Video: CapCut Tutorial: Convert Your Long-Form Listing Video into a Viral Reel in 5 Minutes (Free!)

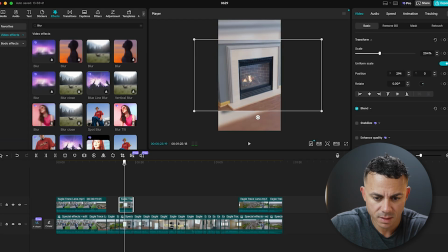[8:20]
Funny is I actually didn't cut this for whatever reason, so I think I am gonna cut this. So that way I can take this fireplace clip here and I can move this over a little bit so it's a little bit better framed.
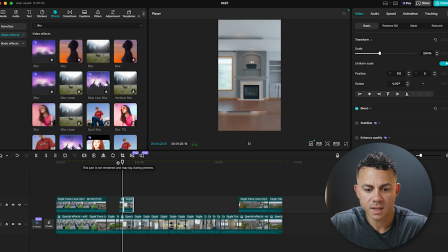[8:35]
So that's the joy of it, is I can have it framed however I want as long as I recut the clips.
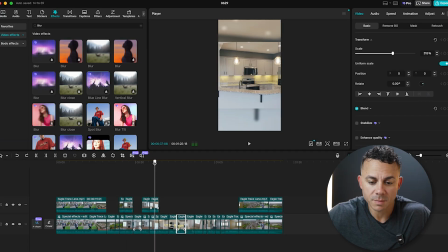[8:41]
So I'll show you the third thing that I'll do here to modify these clips to make them look better. So I'll take this clip here, it's a kitchen clip, and it's showing half of the fridge, part of the dishwasher. It's not really showing a ton. And I will duplicate the clip.
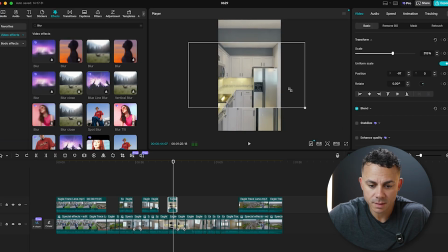[9:00]
And now with the top clip selected, I'm gonna shrink down the clip and I'm gonna slide it over to one side. So this is gonna show off kind of like the right side of the clip. And then I'll click on the bottom of the clip, or I should say the bottom clip.
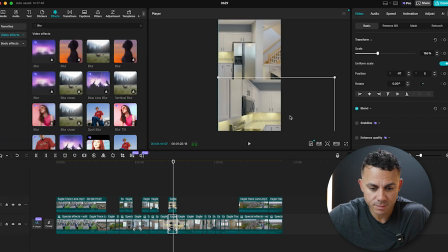[9:17]
Shrink this down, and now I'm going to show the other side of the room. So here we'll make them a little bit more even. So this is like a stacked clip. So now when we play that back, you can see here it's actually showing off the refrigerator in the top part of the clip,
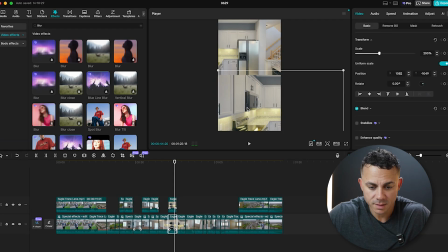[9:34]
and then it's showing off the other two appliances in this bottom part of the clip. Here, let's do one more like that here. Let's use this bathroom one. So we will hold option. We will duplicate the clip. Once it's duplicated with the top clip selected,
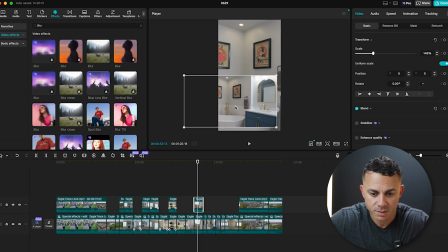[9:49]
I will shrink this down a little bit so that I can see this half of the room.
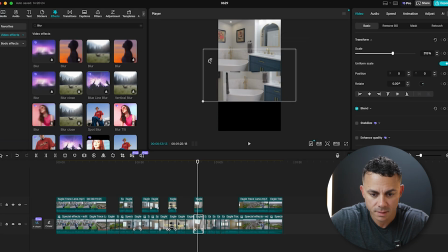[9:56]
Now I'll select the bottom part of the clip. I'll shrink that down. And now on this one, maybe we want to see the other half of the room with the tub in it.
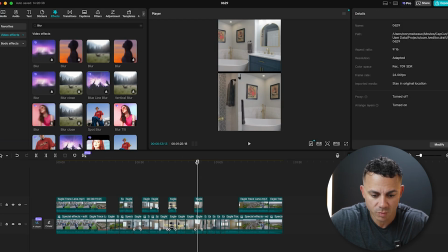[10:06]
You can actually leave a space between these two if you just want to have the black bar in between separating the two. So you can do it like we did this last one where there's nothing separating it, or you can leave a space here,
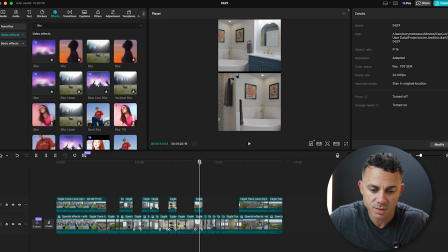[10:18]
or you can actually even put a color behind it if you wanted to use just like a PNG clip of a color there behind it. But these are the three things I would do to the video clips. I will make them wider with the kind of like the Gaussian blur background, just so you can see everything that's going on in the video.
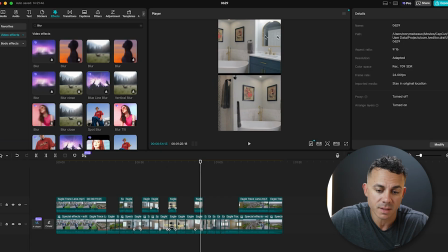[10:36]
I will do the stack clips here, like I just showed you guys, with or without the separator bar. And then in some clips, all I will do is I will move them left or right,
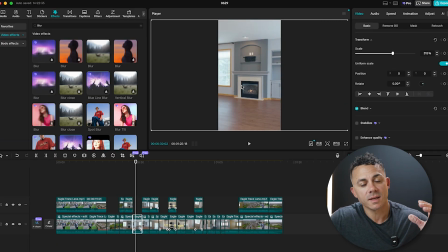[10:46]
just to make sure that they are better framed in a short form video, rather than just having, you know, it play back the video or the clip and just having something like this showing, which isn't really giving the viewer an idea of what they're even looking at. I mean, they're looking at, in that situation, part of an empty room, but they don't really know what they're looking at.
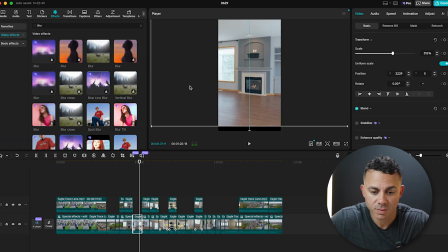[11:05]
So I like to reframe those so that they make more sense to the viewer.
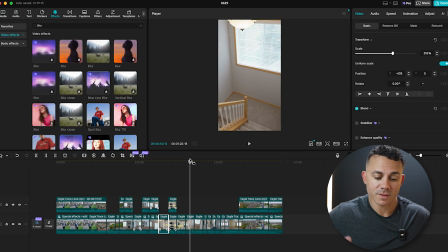[11:09]
Okay, so I'm gonna go through, I'm gonna finish this video, and then I am going to play it back for you guys so you guys can see what the final video looks like with the music and with these different techniques that I used to make this video a short form video. So without further ado, let's take a look at the finished video.
Hey everyone, welcome to my latest listing here in Woodbury.
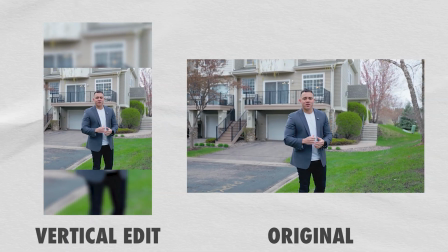[11:30] It's a beautifully updated end unit townhome that's turnkey and ready for you. The best part about it, it's just seconds away from the Eagle Valley Golf Course.
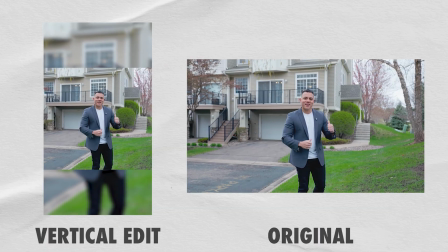[11:38] Let's head inside and take a look.
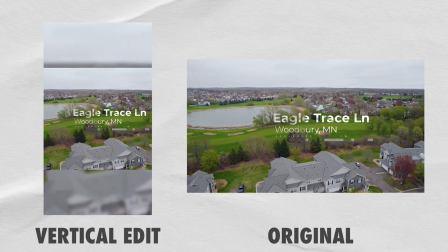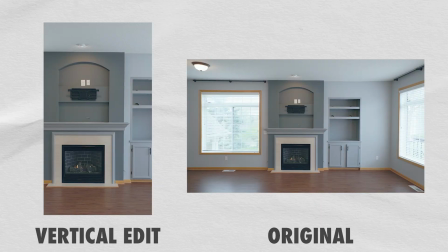[11:48] Right as you walk in the main living area, you're greeted by a bright open floor plan, crisp fresh paint throughout, and a gas fireplace with built-ins.
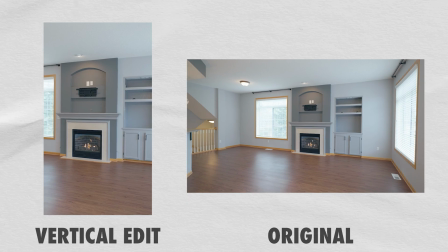[11:55] Natural light pours in from large windows and an 8-foot sliding door that draws your eye straight out to the private deck.
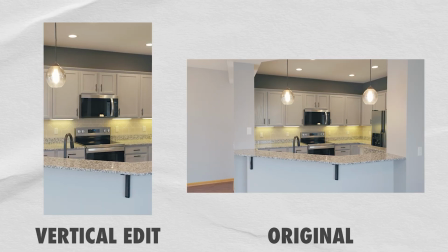[12:02] In the kitchen, you'll find gleaming granite counters, a designer tile backsplash,
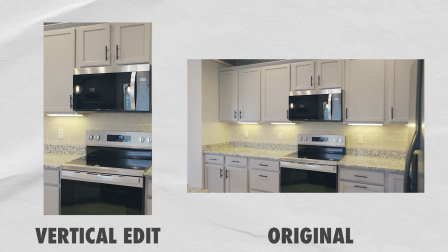[12:07] and a full suite of newer stainless steel appliances, framed by light gray cabinetry.
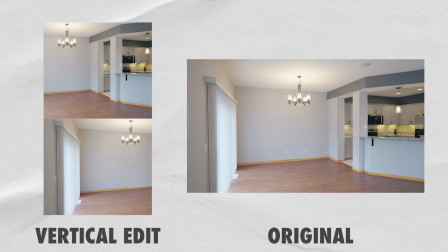[12:12] Whether you're meal prepping or entertaining, everything you need is right here.
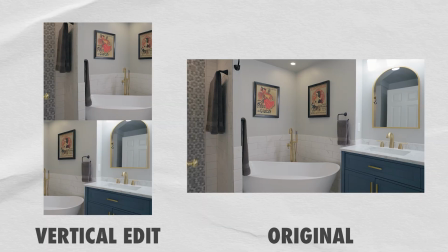[12:18] Upstairs, we have plush new carpet and a remodeled bathroom that feels like it's something straight out of a design magazine.
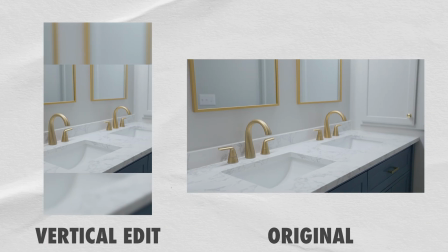[12:25] Fresh tile work, updated fixtures, and a sleek vanity that ties it all together.